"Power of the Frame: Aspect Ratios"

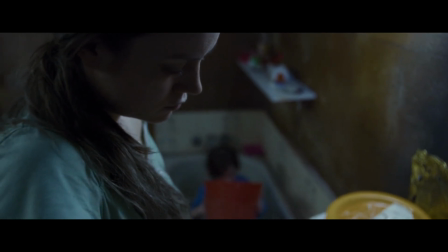And my problem with this movie is that I don't believe it's a small space when I see it on screen,
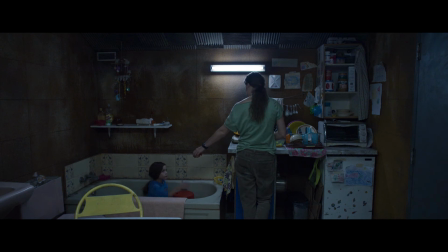and I wonder if a different aspect ratio could change the feeling that I have when I see this movie. What if the scenes in the shed weren't in widescreen, but in Academy ratio?
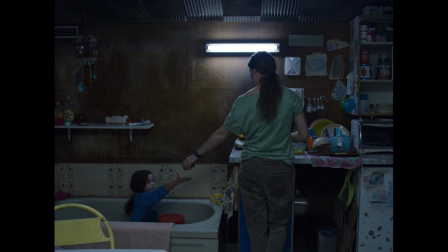To me this feels more claustrophobic than the widescreen,
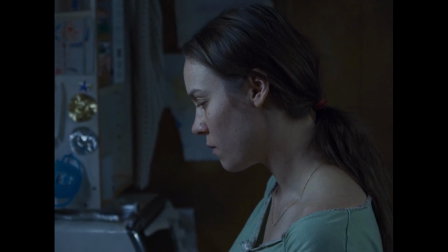and on top it gives the option to change the aspect ratio once they get out of the shed, strengthening the feeling of freedom.
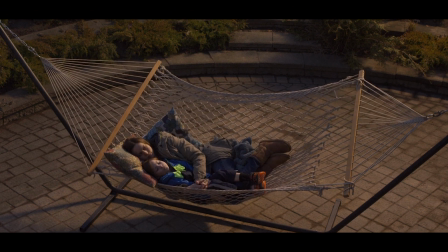That's it for this one.
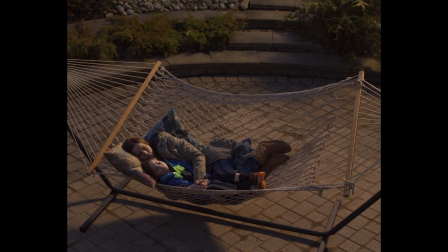I hope this made sense, and maybe next time when you wonder why that arty movie is in that weird format, you have the answer.
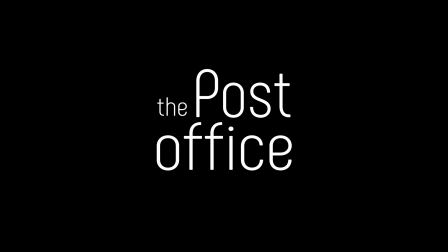Thanks for watching!